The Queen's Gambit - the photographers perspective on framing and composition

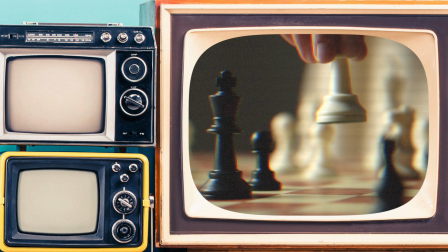Now and then, it just so happens that I find a movie that visually amazes me.
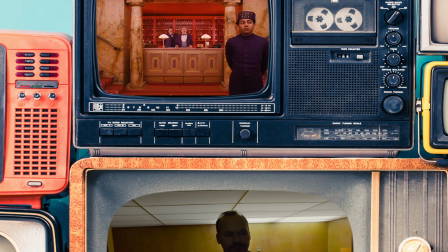I was blown away by the colors of Grand Hotel Budapest, by the cinematography of Birdman, and when watching The Rise of Skywalker, well, I just can't think of anything right now. Anyways, The Queen's Gambit, a series created by Scott Frank, and Alan Scott is one of those surprises that I have discovered recently. Steven Meisler, the director of photography, is quickly becoming one of my favorite cinematographers.
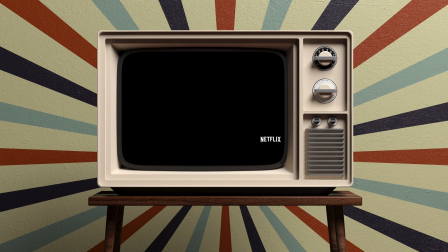I loved what he did with the Godless series, and I have started to love his work more and more.
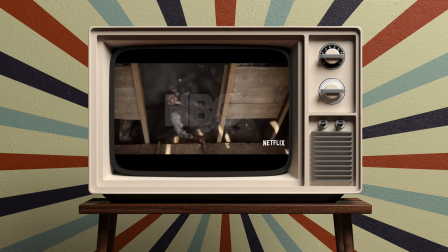When watching on-demand content like HBO or Netflix,
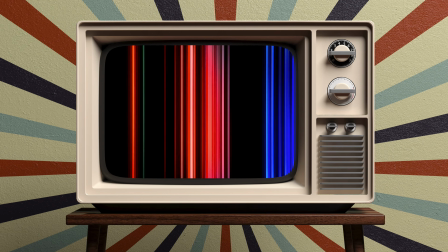we no longer have the luxury of taking a commercial break every 20 minutes to grab some snacks or go to the bathroom.
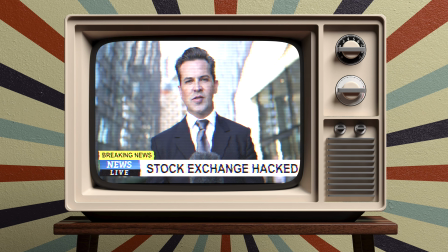We can now hit the pause button whenever we want.
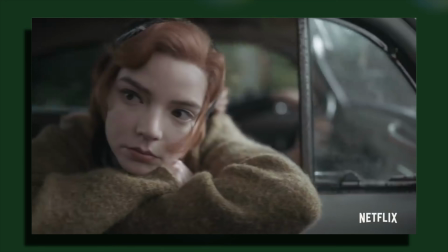The Queen's Gambit episodes are one of those you can pause on almost any frame and admire the brilliant composition.
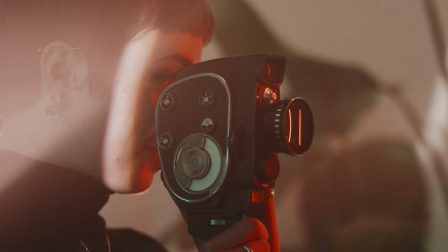When you realize that those movies are just a bunch of stills played at a fast pace,
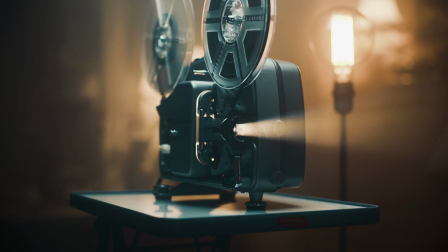you activate this self-learning algorithm and start to notice techniques
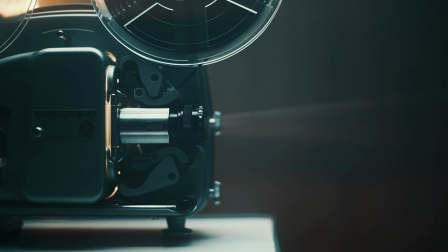and styles which you can later incorporate into your own photography.
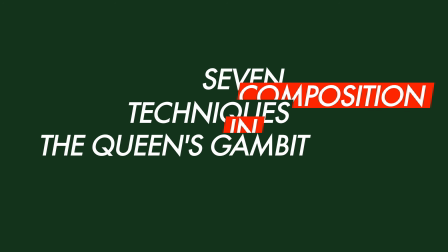Here are 7 composition techniques we can find in Queen's Gambit. So, let's check it out.
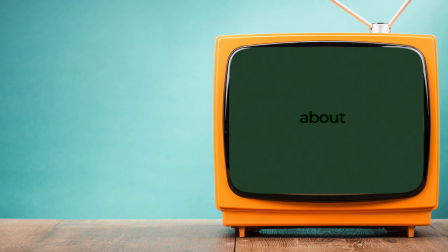If you like these videos, please consider subscribing and sharing with your friends. It really helps to produce more videos like this one.
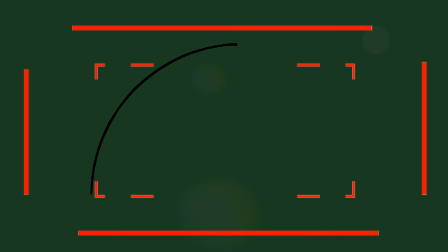One of the goals of good composition is to guide the eyes of the viewer through the pictures.
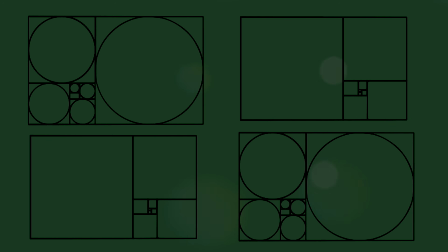This is ideally achieved without your audience noticing too much. And leading lines are one of the best techniques you can use.
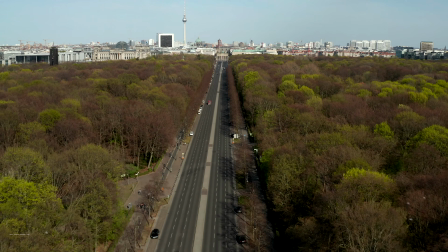As we tend to follow lines in reality, we do the same when looking at the images.
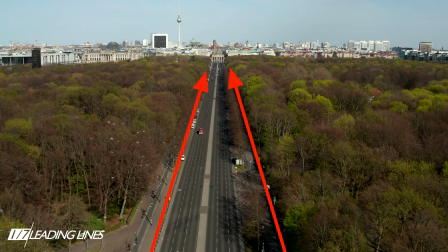They subconsciously tell us where to look, especially if they share the same direction.
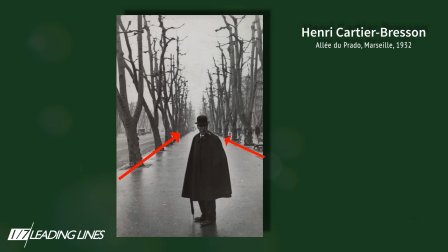This technique has been used by many master photographers, and the series takes a great advantage of that.
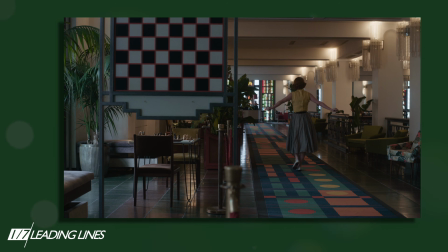Lines are usually pointing to the main subject, Elizabeth Harmon,
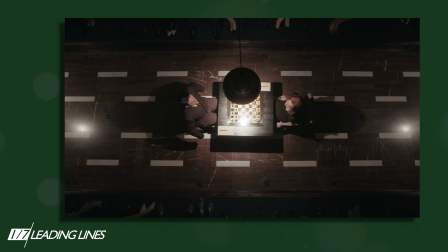highlighting her or pointing away to improve the story without using the words.
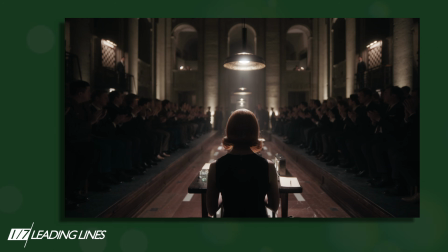This technique also often comes together with another composition rule, and that is symmetry.
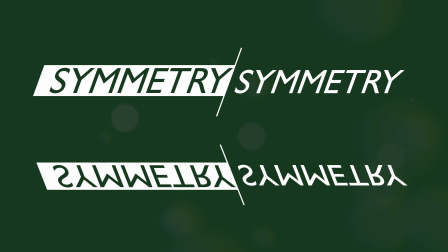This comes as a more deliberate rule, as both symmetrical and asymmetrical compositions have their use.
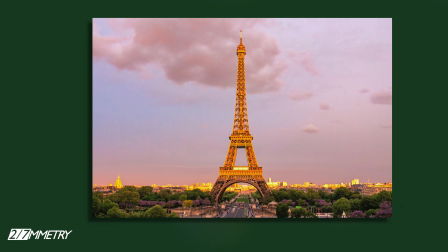Since we usually tend to seek balance from left to right and weight it more towards the bottom, a balanced composition is more pleasing to our eyes.
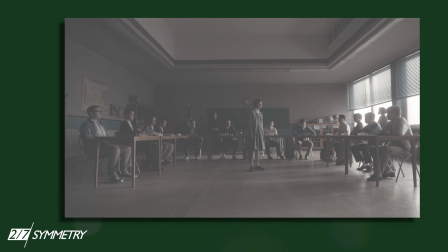Even though symmetry is mostly used in architecture photography, it can be used with people as well.
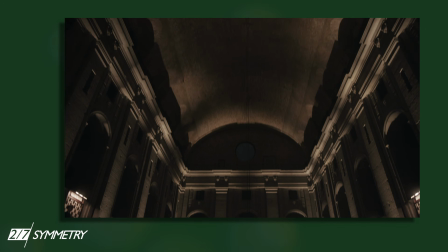Beth is placed both symmetrically and asymmetrically during the series,
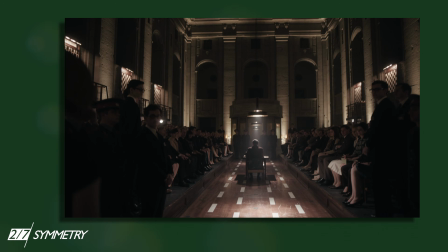and as the story progresses, those compositions have different impacts.
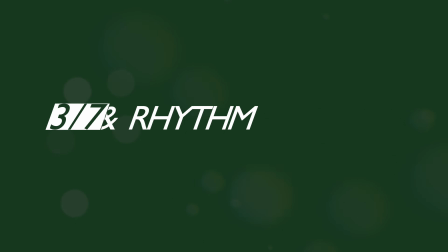One thing you can also see is the use of patterns and rhythm.
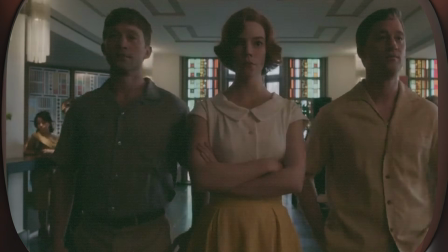When watching the series, I realized the reason I liked a lot of scenes was that they have a lot of visual interests, usually in the background.
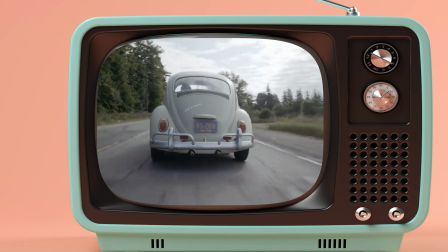The use of the 50s and 60s patterns, architecture, and the overall design is outstanding.
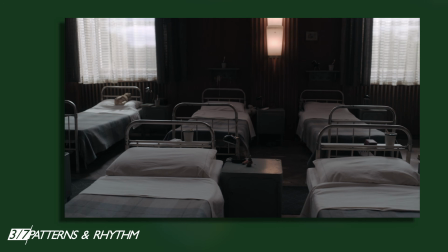The rhythm itself dictates how your eyes move around the picture. So, when we are out shooting,
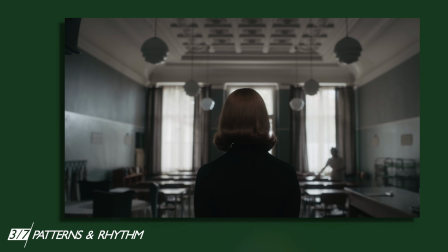what we can do is to look for a pattern of repetitive elements and disturb that rhythm with a person.
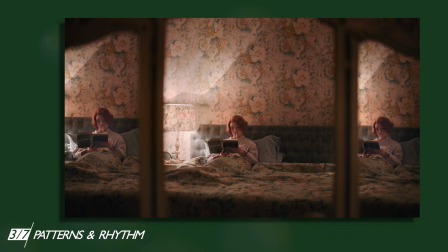Just like in the series, or like in this image, you can create a rhythm with one person within a frame. Speaking of frames and subframes, the show uses this technique a lot.